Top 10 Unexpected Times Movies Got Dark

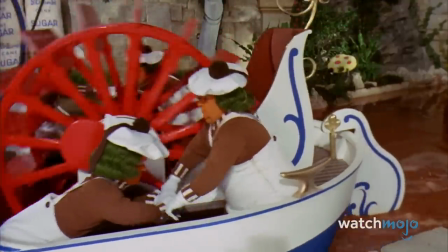(12:22)
If there's one scene that's been causing nightmares in children for generations, it's the random boat sequence from Willy Wonka.
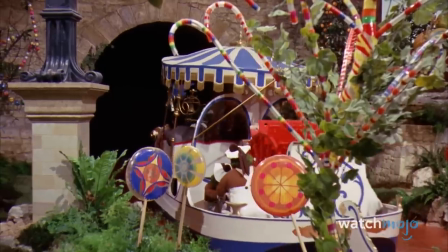(12:30) Hang on, where are we going? I don't know, but I don't like the looks of that tunnel up there. Hey, Wonka, I want off!
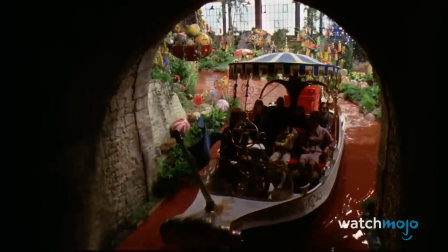(12:35)
Part of what makes this iconic scene so effective is that it comes out of nowhere and completely without warning.
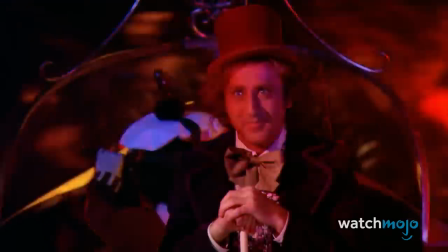(12:41) Faster! Hang on, darling, just close your eyes and hang on tight. What's happening?
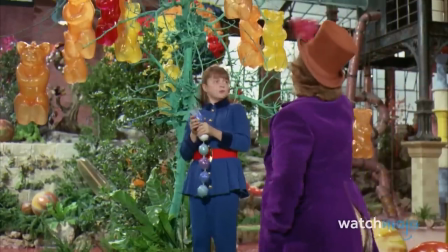(12:48)
Not only that, it immediately follows what's arguably the most magical sequence of the movie, creating an effective tonal change.
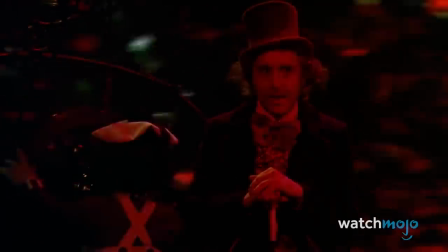(12:54) You can't possibly see where you're going, Wonka! You're right. I can't.
The scene contains strobing lights that create a deeply unsettling effect,
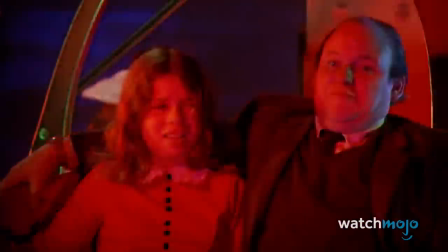(13:02)
various unnerving images like a chicken getting its head cut off, and Wonka going absolutely mental.
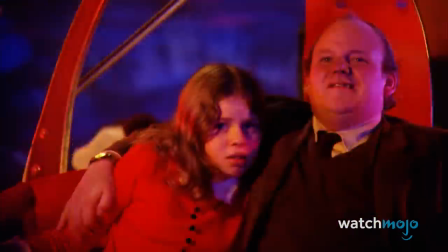(13:08) There's no earthly way of knowing he's singing. Which direction we are going.
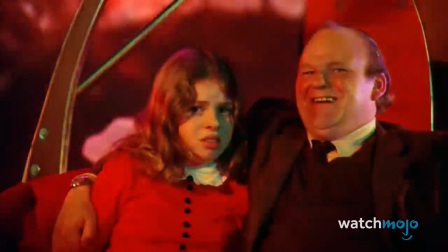(13:17) There's no knowing where we're rowing, or which way the river's flowing.
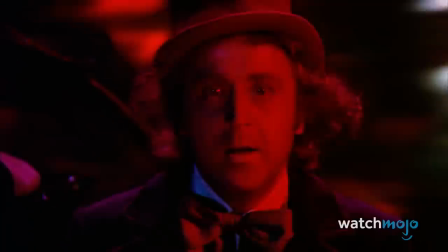(13:24)
Props to Gene Wilder and the filmmakers for creating what is quite possibly the scariest scene in a children's movie.
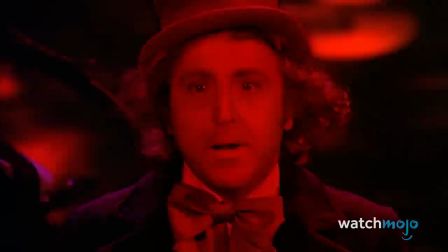(13:30) Yes, the danger must be growing, for the rowers keep on rowing,
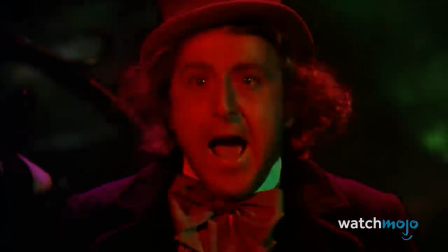(13:37) and they're certainly not showing any signs that they are slowing.
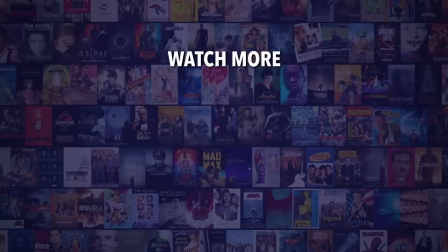(13:44)
Do you agree with our picks? Check out this other recent clip from WatchMojo, and be sure to subscribe and ring the bell to be notified about our latest videos.